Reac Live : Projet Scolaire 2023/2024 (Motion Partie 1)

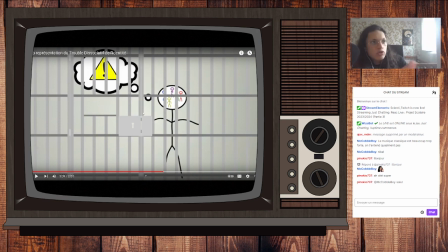Et du coup, si ça tombe en bas, et plutôt que ouvrir, parce que justement, faire l'ouverture de la porte en vrai, de 1, ça n'aurait pas fonctionné avec comment est-ce que... avec l'animation et l'apparition de la porte de base, des grilles de prison. Et aussi parce que c'était trop complexe, on va pas se mentir.
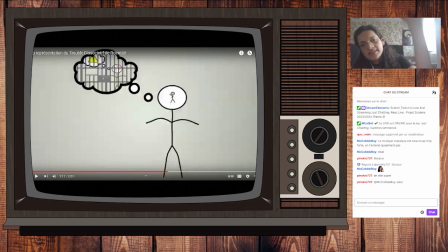Fermé pour le bien de tous, ou parce que les personnes...
Là aussi, ça change de couleur parce que je trouvais que ça manquait, c'était trop statique. Du coup, j'ai dit ça va s'assombrir quand je dis le bien de tous, voilà, pour que ça donne ce côté.
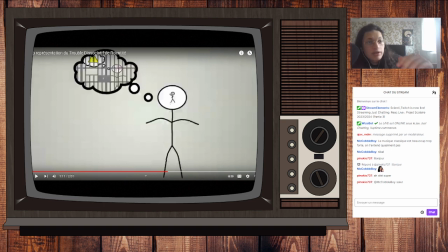Voilà, désolé, j'étais un ventilo pour que ça fasse moins de son. Je suis désolé pour le son, pour la VOD notamment. Bref, pour que ça donne un effet un peu plus vivant à l'animation.
Singlet vont penser la même chose. Ce qui va isoler les personnes multiples.
Et voilà, en sachant du coup que là, le son
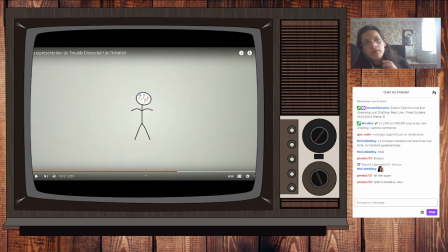des petits pattes, j'ai fait un son différent pour eux parce que leurs pas sont plus éloignés.
Et ce qui est dans les deux cas, destructeur.
Voilà. Et bouée de canon, le bouée de démolition, je l'ai aussi dessiné. J'étais très content de mon bouée de démolition. Je suis très content de l'impact aussi dans l'animation. Hop, genre cet impact-là.
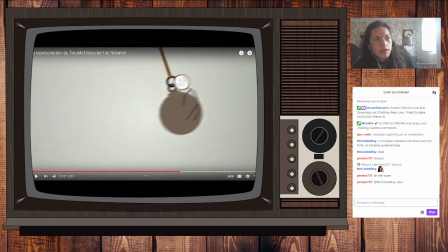Avec la déformation du corps et comment il se veulent. Je trouve qu'il passe très bien comme animation. Et autre truc sur la déformation du corps, ça se voit pas parce que c'est pendant seulement une image. Pendant une image, t'as les petits bodins dans la tête qui sont en dehors de la tête.
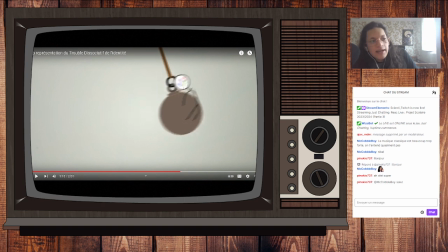Voilà. C'est un peu embêtant, mais j'ai capté ça. J'ai essayé de le régler quand j'ai capté ça. Et je crois que c'est encore le cas. Et je l'ai capté vraiment après la diffusion qu'il y avait ça. Malgré le fait que j'ai dû le revoir 10 fois cette animation.
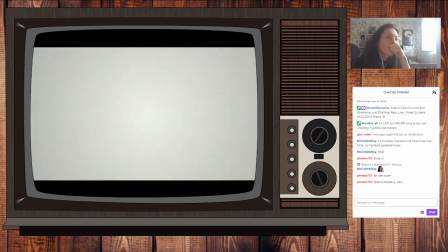Il serait donc bien que ce trope disparaisse, car elle offre une version diabolisée de la multiplicité.
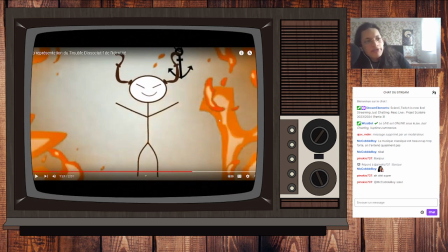Là, pour faire l'effet de flamme, il y a des flammes derrière, le bonhomme, des flammes devant. Et l'encre, c'est encore un truc que j'ai fait moi-même.
Qui s'ancre dans notre imaginaire commun, au détriment des personnes multiples.
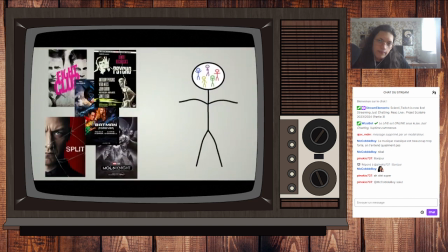La représentation est ainsi absolument à changer. Et pour cela, il faut se renseigner.
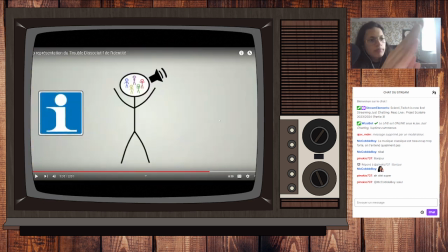Là, on voit des petits dans les masques de l'effacement, parce que c'était un peu compliqué de faire... le masque d'effacement pour bien que ça colle et que ça colle bien à l'éponge, que ça reste pareil et qu'on n'ait pas l'impression que ça disparaisse avant que l'éponge arrive. Du coup, il y a des petits. J'ai fait de mon mieux, il y a encore des petits trucs que j'aurais peut-être pu régler.
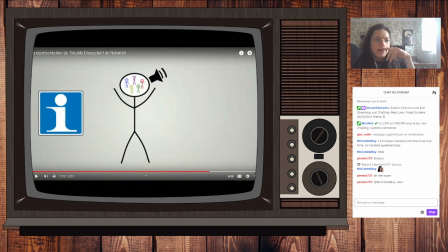Voilà. Sans que tu as le i qui apparaît pendant que l'éponge passe et le reste qui apparaît comme ça. Les blablas sont de moi.
Écouter les personnes multiples.
Parce que j'ai eu cette idée à la toute fin.
Et mettre leur travail et vécu.
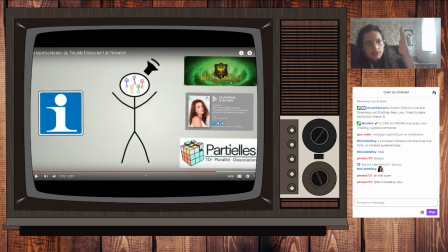Voilà, donc la Bréganian qui a été la sensitive rideuse de cette vidéo et surtout de la version longue, le journal d'Olympe sur lequel je me suis et partiel qui sont les deux trucs sur lesquels je me suis le plus renseigné,
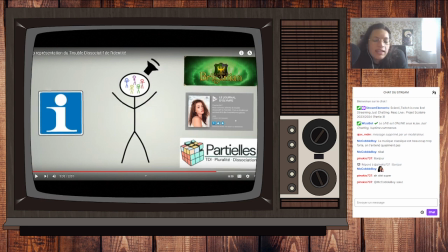le journal d'Olympe étant peut-être le truc francophone le plus connu autour du TDI et partiel étant un site très fourni sur ce sujet. Je sais que dans les critiques principales qu'on pourrait faire sur le journal d'Olympe, c'est que ça reste très psychiatrie positive.
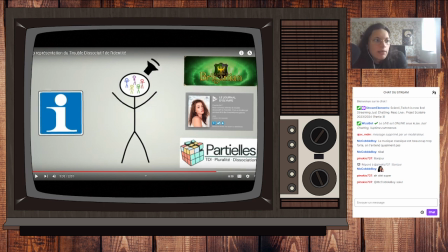Il y a une base d'antipsy qui n'est pas là. Et ça reste aussi très... mince. Ça ne prend pas en compte le fait que tu as des problèmes si tu es dans d'autres minorités. Alors, ça reste très centré sur le fait que tu sois bourgeois, blanc. Voilà.
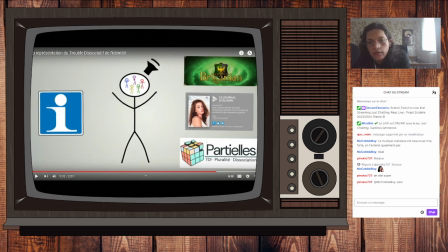Il y a un côté très bourgeoisie blanche dans les vidéos type Journal d'Olympe qui... Dans les personnes du cercle TDI qui sont invitées, j'ai envie de dire. Parce que voilà, c'est si t'es un peu plus.
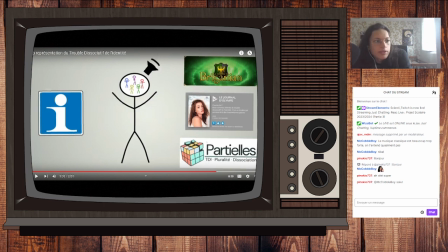T'as un peu plus de problèmes, parce que genre, tu n'es pas blanche, tu n'es pas riche, ou en tout cas, tu n'es pas dans une situation suffisamment confortable, tu es queer, tu veux dire, bah, tu risques d'avoir d'autres problèmes, notamment parce que la psychiatrie, c'est un peu comme la police, c'est là pour te contrôler.
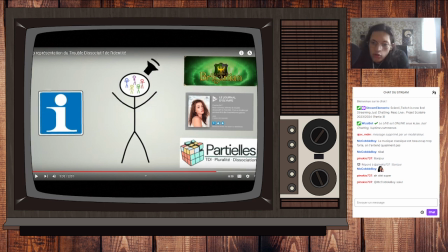Voilà.